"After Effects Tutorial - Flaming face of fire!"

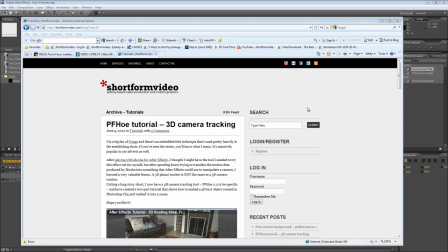0:00 Hello, Lawrence Grayson back again for shortformvideo.com with another After Effects tutorial to get your teeth into. Now, everyone knows if you want to be taken seriously in the tutorial community, you need to create a tutorial that shows some kind of facial distortion.
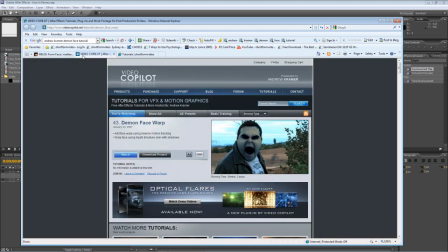0:13 Martanen has his excellent form face tutorial, and of course, Andrew Kramer has his excellent demon face warp tutorial. So what can I do to compete against these two giants of the motion graphics industry? Well, I thought I'd set my face on fire.
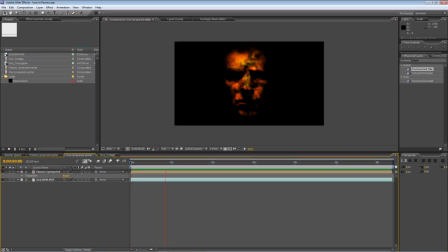0:28 So here it is. In today's tutorial, I'll be showing you how to do this. It's really, really simple and doesn't require any extra plugins other than the standard toolset featured in After Effects. First things first, I have this rather uninspiring piece of
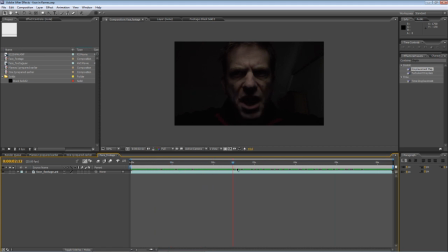0:44 footage showing me mugging horribly into a camera in a dark room. I was actually holding an iPad above my head. Look at that. Face only a mother could love. I was actually holding an iPad with a white screen above my head in a darkened room to get that dark and light effect. Now, ideally you want to keep your face fairly still for this,
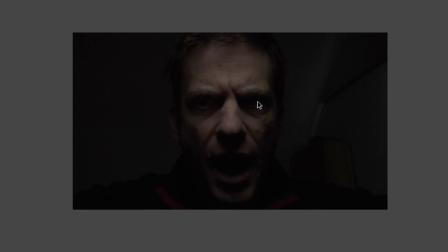1:03 and you need to put the light in such a way that you get these nicely defined areas of shadow around the cheekbones, the eye sockets, and particularly the mouth.
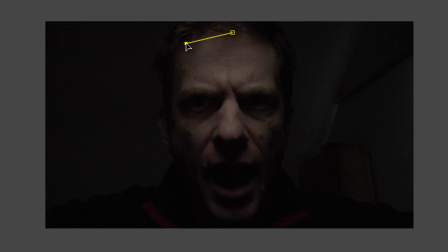1:12 So the first thing I'm going to do is create a quick garbage mat just to mask the areas off that I want to use. Now, I kept my head fairly still in this shot, so I shouldn't need to track the motion at all.
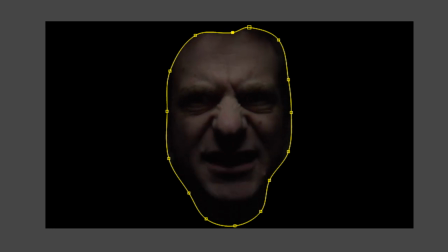1:29 So let's just see how that sticks around. Okay, that's pretty cool. Looks like a Bohemian Rhapsody video right there.
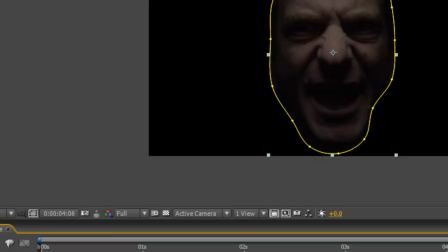1:37 Might just feather the mask a little bit,
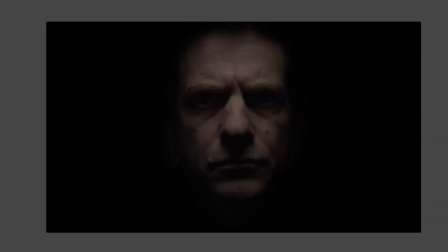1:43 just to soften those edges even further. Okay, that looks pretty good.
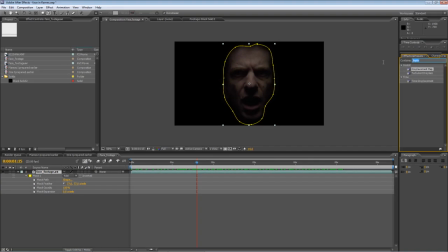1:50 Next step is to crunch the levels down a bit.
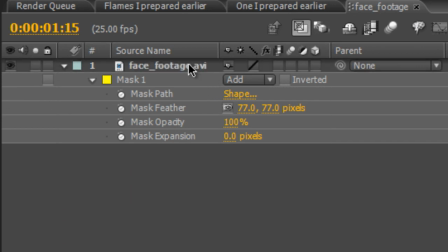1:53 So find the levels color correction, drag it onto your footage, and we'll be playing with these sliders in the histogram.
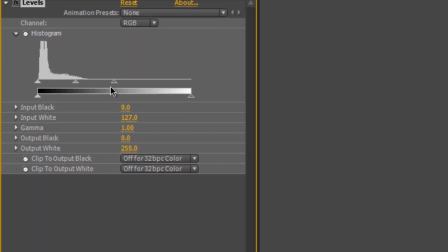2:02 What you want to do is bring the white point down and the black point up,
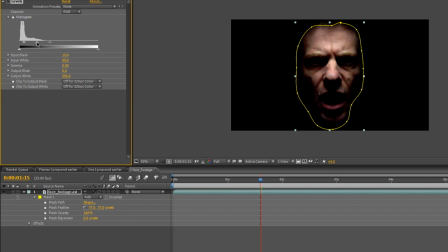2:09 and play around with the midpoint just to really kind of bring those light and shade areas into stark relief. So that's the end result we've got there.
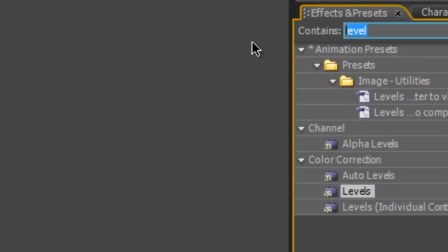2:23 Looks pretty good so far. Okay, next step. Type CC toner into your effects panel.
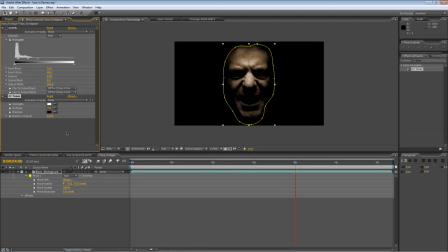2:32 Drag that onto your footage. Now, the default settings here are white, black, and this kind of crappy brown color.
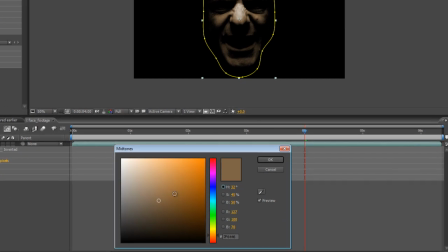2:39 So we want to replace that with some more interesting flamey kind of colors.
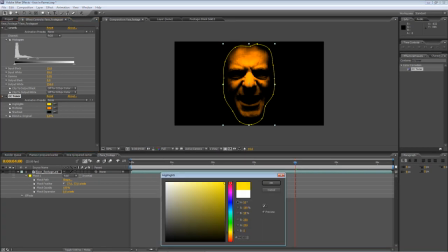2:43 So we'll pick a nice strong orange and swap the white for a kind of bright yellow. Okay, I might just pick a more red version.
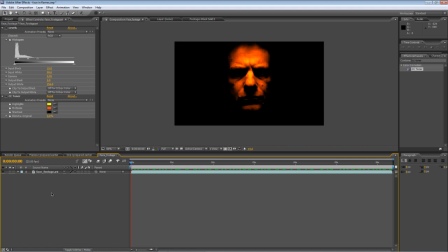3:03 So the next step is to actually create the flames that we want to use.
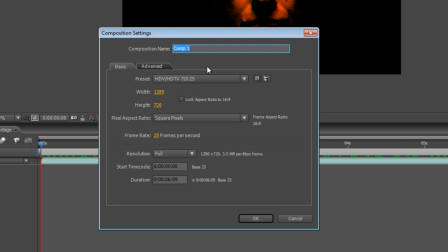3:06 So we'll just hit Control N, create a new composition, and we'll call this Fractal Fire.
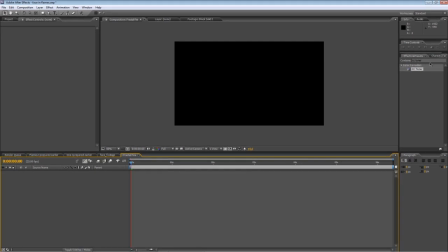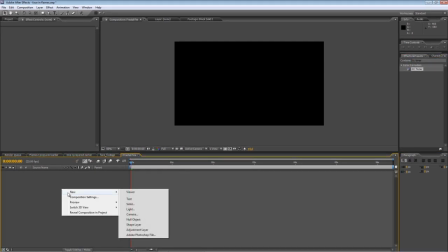3:18 Create a new solid,
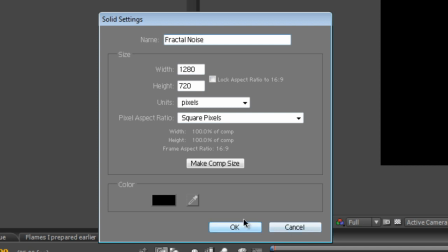3:22 call it Fractal Noise, leave it at black, make sure it's the same size as your composition.
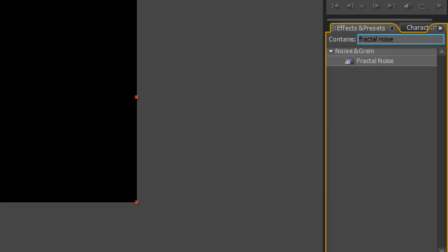3:29 Type in Fractal Noise into your effects and presets and apply that.
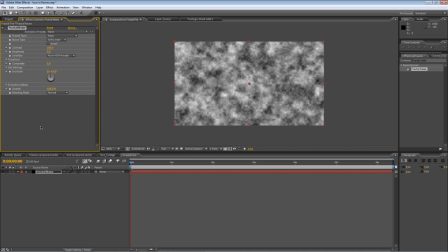3:35 Now we just need to make some changes.
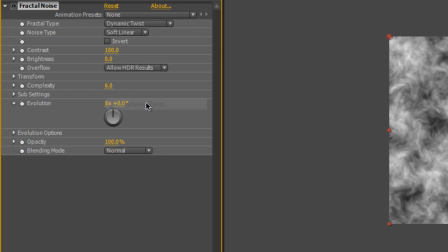3:36 We're going to select the dynamic twist and leave it on soft linear.
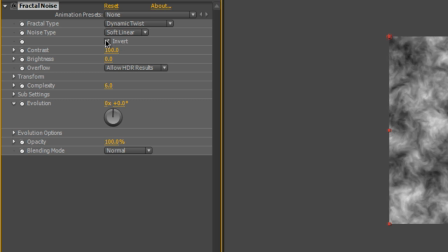3:44 We'll just check the invert button. Increase the contrast to about 390.
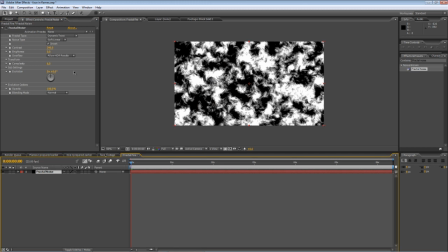3:52 Just get that nice shift between light and dark. With the timeline indicator at the beginning of your timeline, we're going to hit the stopwatch for evolution to create a keyframe. Move the timeline indicator to the end.